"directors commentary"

Question 1. In what ways does your media product use, develop, or challenge forms and conventions of real media products? In our music video, 6 Paths by Dave, we were heavily influenced by the conventions of real media products, inspired by the in-depth research we did throughout our course.
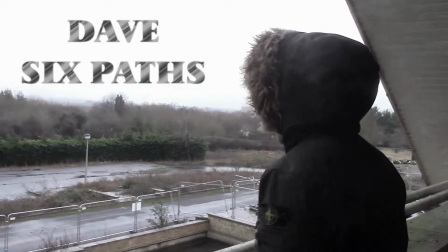0:21 At the start of our production, we wanted to introduce the isolated character on a balcony overlooking the setting.
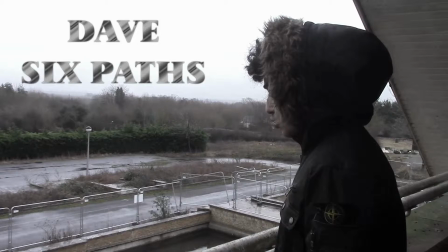0:28 We wanted this to represent him thinking about the choices he is going to make about his life, as he has 6 different paths he could choose from.
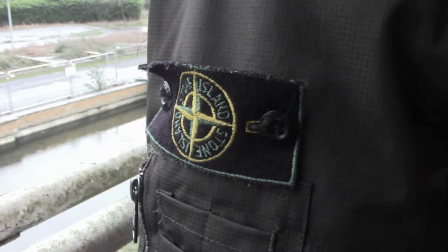0:35 We also used a close-up of the Stone Island badge.
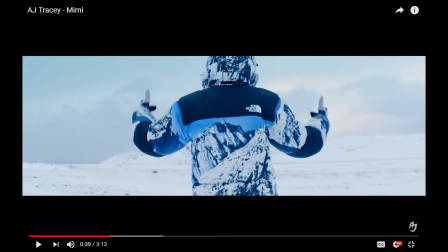0:38 We did this as fashion is a very important part of the UK rap music scene, and it is used in a lot of music videos.
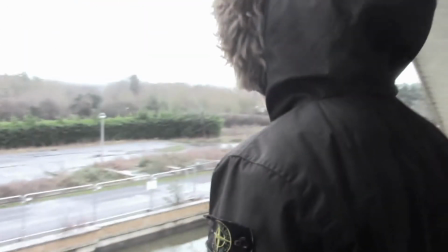0:46 The track starts with the sound of wind, and we believe that a balcony shot would be suitable for this.
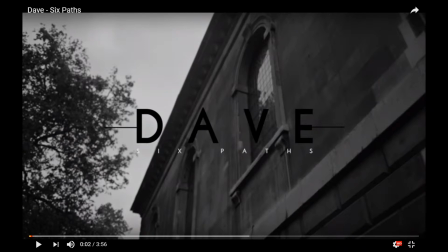0:52 Opening of the original video, which we took inspiration from, opens with a simple establishing shot of the church with the name of the artist and song.
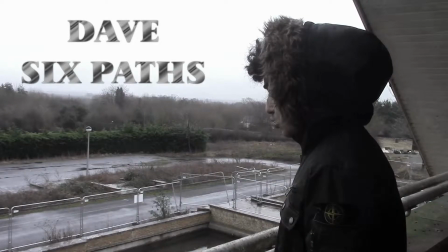1:01 We also used this establishing shot to establish the setting, and we inserted the song and artist name before the actual song begins.
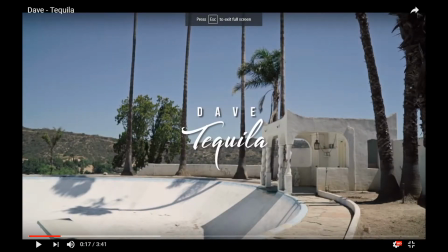1:11 This is a classic convention of grime and UK rap music videos. It then cuts abruptly, and we cut to back,
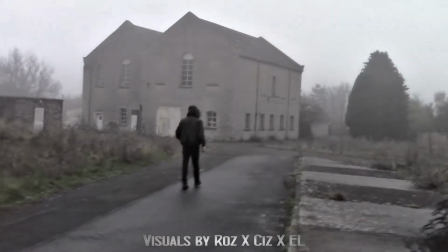1:19 before cutting to a wide tracking shot of our character walking through the yard of our location.
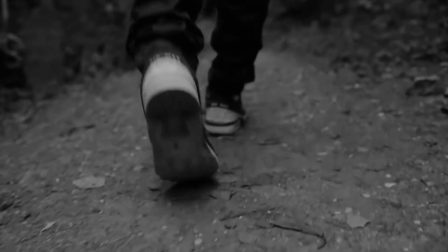1:26 This cut is in time with the violins, which works effectively. We wanted to use this type of editing throughout as it was similar to the original video.
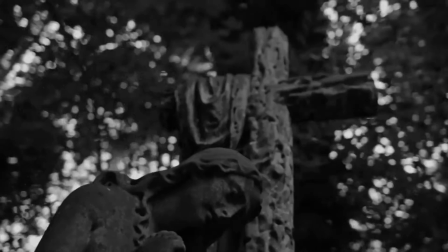1:35 We developed the intro from the original video as Dave is shot walking towards the location, and a number of different shots are used.
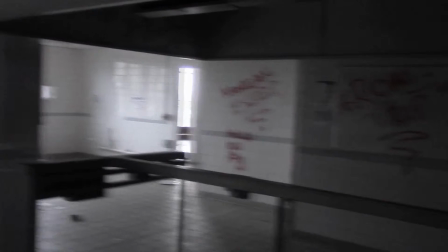1:44 We didn't want to fully introduce the character yet, as the lyrics are his story and we wanted him to be introduced when he starts rapping.
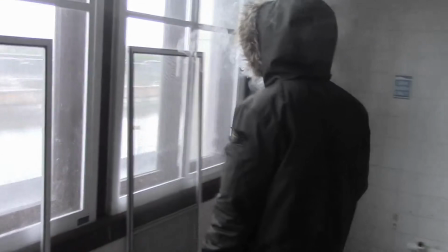1:51 This is also used in the original video.
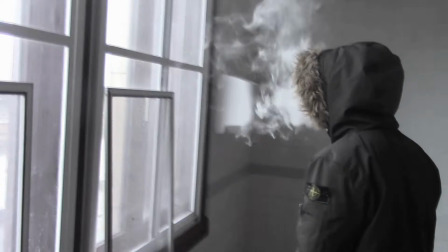1:54 The use of smoke was for atmospheric effect, as well as reflecting the drug culture the song reflects.
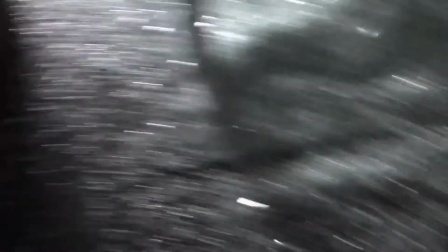2:01 We also used a shot of broken glass to play with the idea of destruction and being broken.
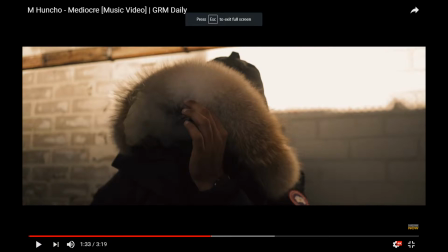2:06 We saw both of these things in M. Honcho's Mediocre,
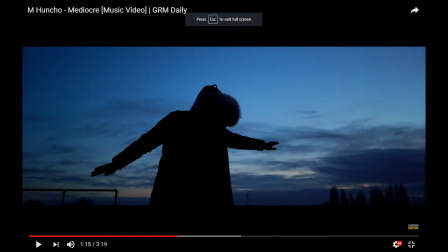2:10 where they are also using an isolated character who portrays his message through the lyrics in an abandoned setting.
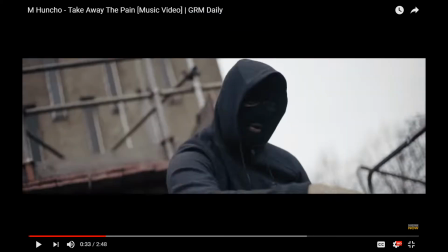2:18 We also used and developed conventions used in another M. Honcho video, Take Away the Pain.
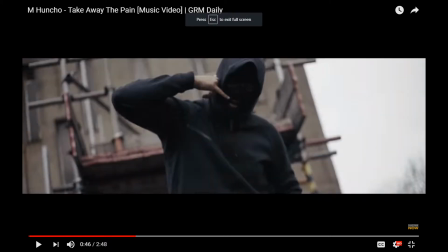2:24 There are a good range of shots including establishing the environment,
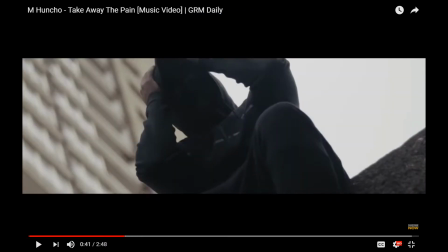2:28 medium close-ups and low angles with M. Honcho sitting on a wall.
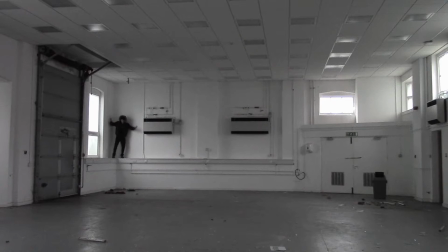2:35 We developed these shots in our production with a medium close-up of our character with his hood up.
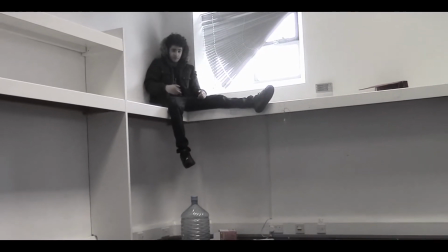2:43 This is a classic convention in a lot of UK rap, grime music videos.
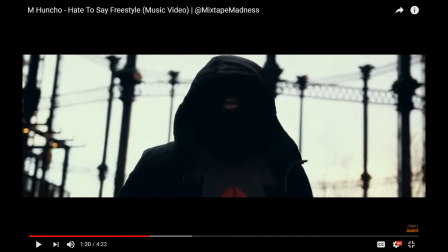2:47 For example, in the majority of M. Honcho videos,
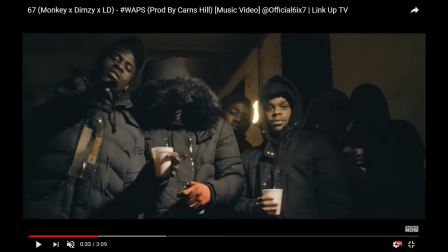2:51 6-7 videos and Fredo videos, especially in YRF.
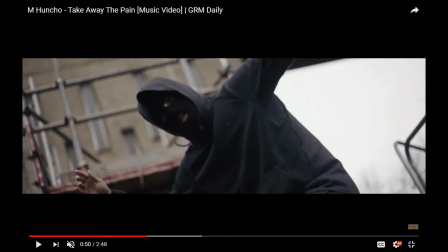3:00 In Take Away the Pain, the video uses a letterbox the entire video.
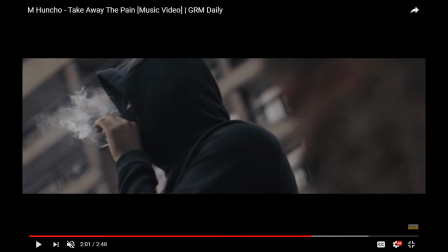3:06 We believe this may take away elements we had captured in our shots.
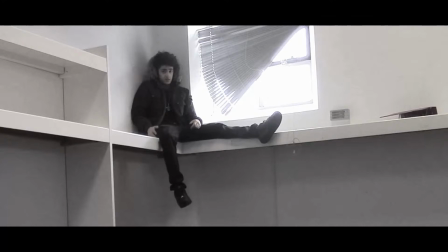3:13 However, we wanted to incorporate an element of letterboxing in our production.
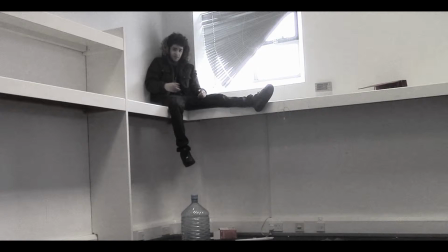3:17 We added a zoom out on the opening rapping shot to add shot movement to the static shot, as well as revealing his environment.
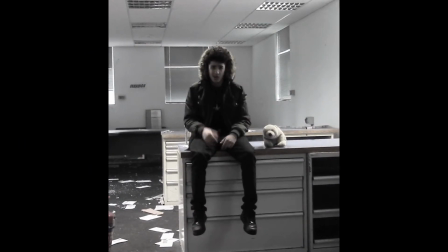3:25 We also used screen narrowing and a fade to add focus to the isolated character.
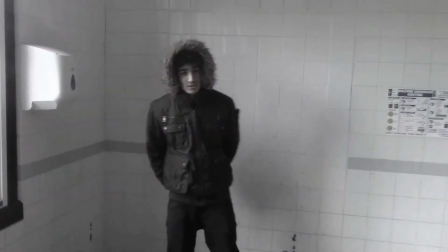3:32 We like the fact that some of the song is rapped to the camera. We use this convention a lot in our video.
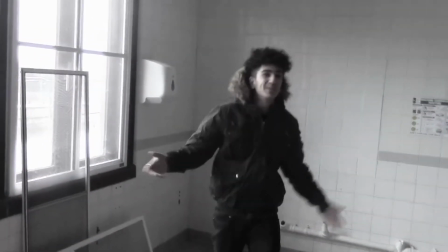3:38 It conveys a sense of intimacy and is direct and forthright, giving a sense that what is being said is important.
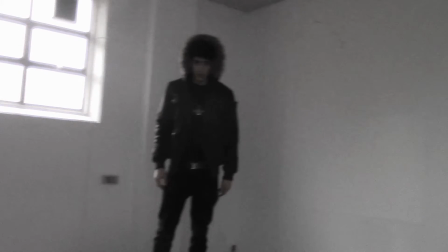3:46 Our character also uses distinctive hand gestures to interpret the music, which gives the impression of involvement in the movement.
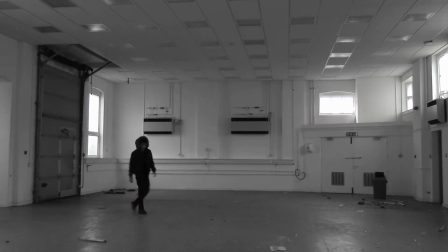3:54 Our actor is owning the music and communicating with his audience.
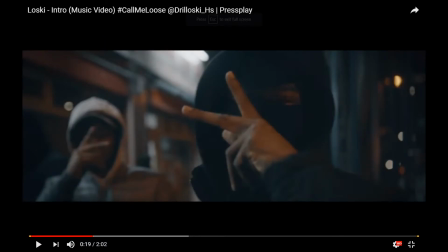4:00 This is a common convention to the vast majority of UK rap videos.
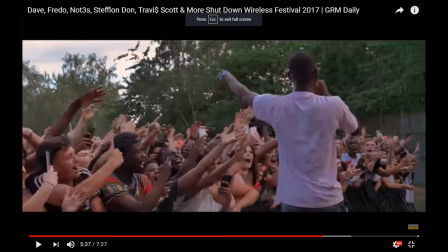4:05 It's also seen in live performances.